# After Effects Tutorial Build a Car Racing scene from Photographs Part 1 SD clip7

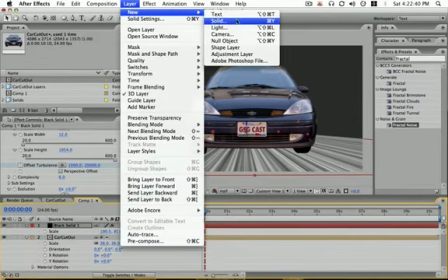[0:00]
to the road. So I'm going to add a new camera,
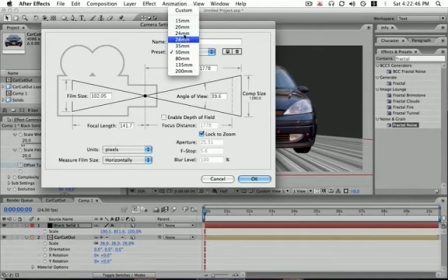[0:04]
and to add more perspective we're going to pick a wider angle lens, maybe 24mm will do it.
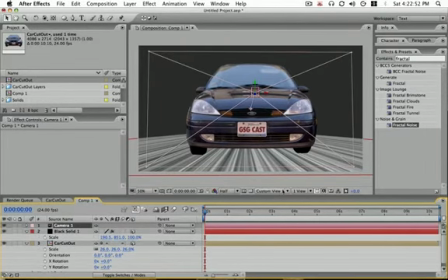[0:10]
When I click OK, you see if I'll go back to my active camera to see what that did. And you can see with and without the camera how that camera adds perspective to our car, makes it feel just a little bit more deep in space,
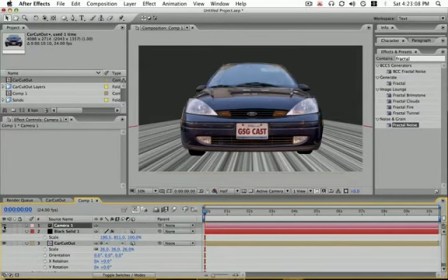[0:27]
and accentuates that parallax, so that when we start to wiggle our camera around, that we start to feel the depth of that car, right? Because we want to make it feel like it's really there sitting in space.
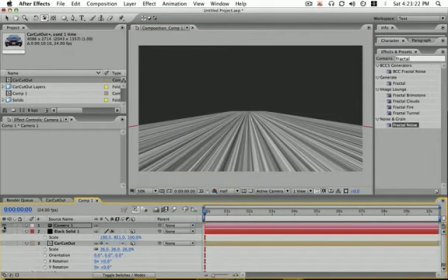[0:39]
Okay. Same thing to our road. If I turn off our camera, or turn off the car, you can see that it lengthened our road as well.
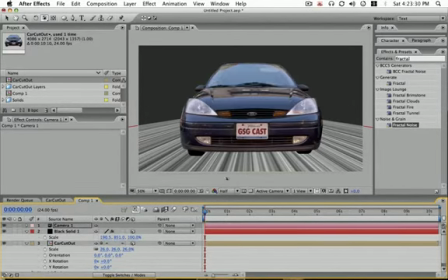[0:48]
It made it longer in perspective. So a wide angle lens will give you more perspective. Keep that in mind. Okay, so we have our car and we have our road, and our road is moving. Next thing you want to do is animate the car coming at us.
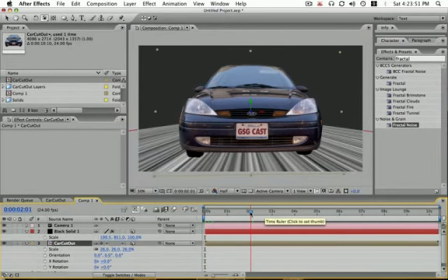[1:08]
So let's go ahead and set a keyframe for the car where it is right now, because this is kind of the final resting position of where we want our car.
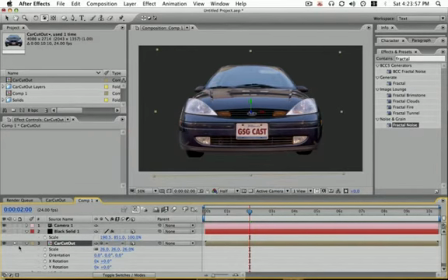[1:16]
Okay, I'm going to set a keyframe for the position.
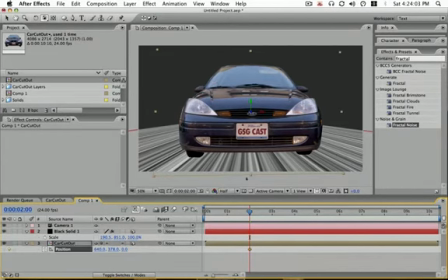[1:21]
So I'm going to hit P for position on the car, set a keyframe, and while we're at it, we're going to actually set the other two cars as well. Okay, so go ahead and while we're on this keyframe, duplicate the car,
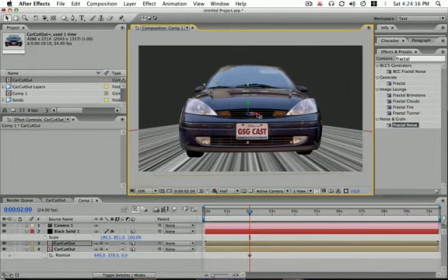[1:34]
and we're going to move the second duplicate back and over just so it's peeking out from behind this car. Make one more duplicate, and this one's going to peek out here. Now you see if we go too far,
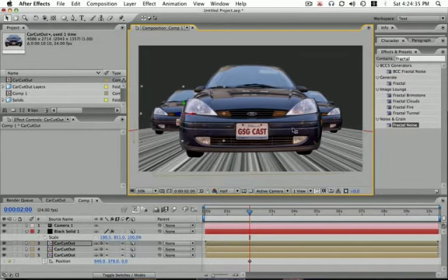[1:53]
the illusion's going to be broken, so we just need to hide that corner right here, just so we have a little overlap. So now these cars look like they can exist together here. Okay. So now we're going to move all three of these cars back into space starting at the beginning.
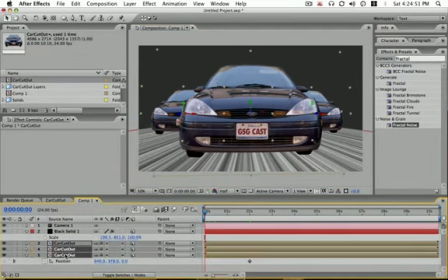[2:10]
So let's go to the first frame and grab all three of our cars, hit P for position.
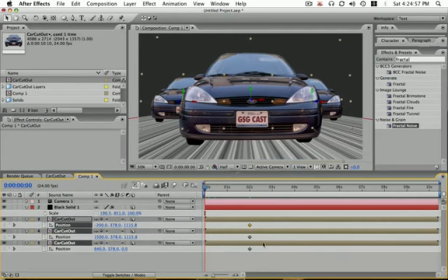[2:15]
You can see they all have, let me move this up just a bit, they all have position keyframes set where they are, where they were, and now we want to just push them back in space. So I'm going to grab the Z position tool and just kind of move them back.
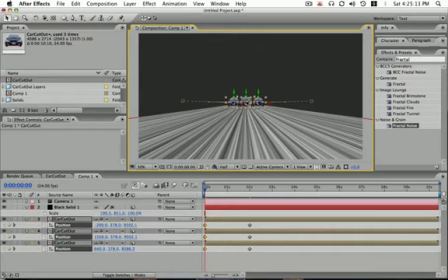[2:30]
Okay. Whoops. Make sure your cursor says Z. There we go, and grab this one. And there they go. They go back in space. And now if we look at them, they're going to kind of drive towards camera and then stop.
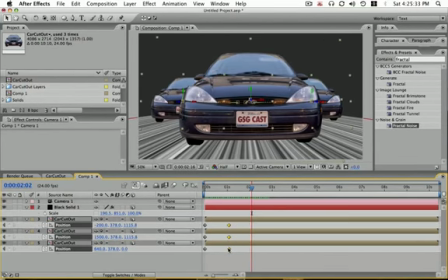[2:51]
That's actually a little slow. We're going to speed that move up, maybe about a second, maybe a little over a second.
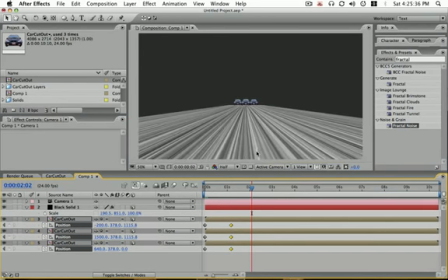[2:57]
Okay, so here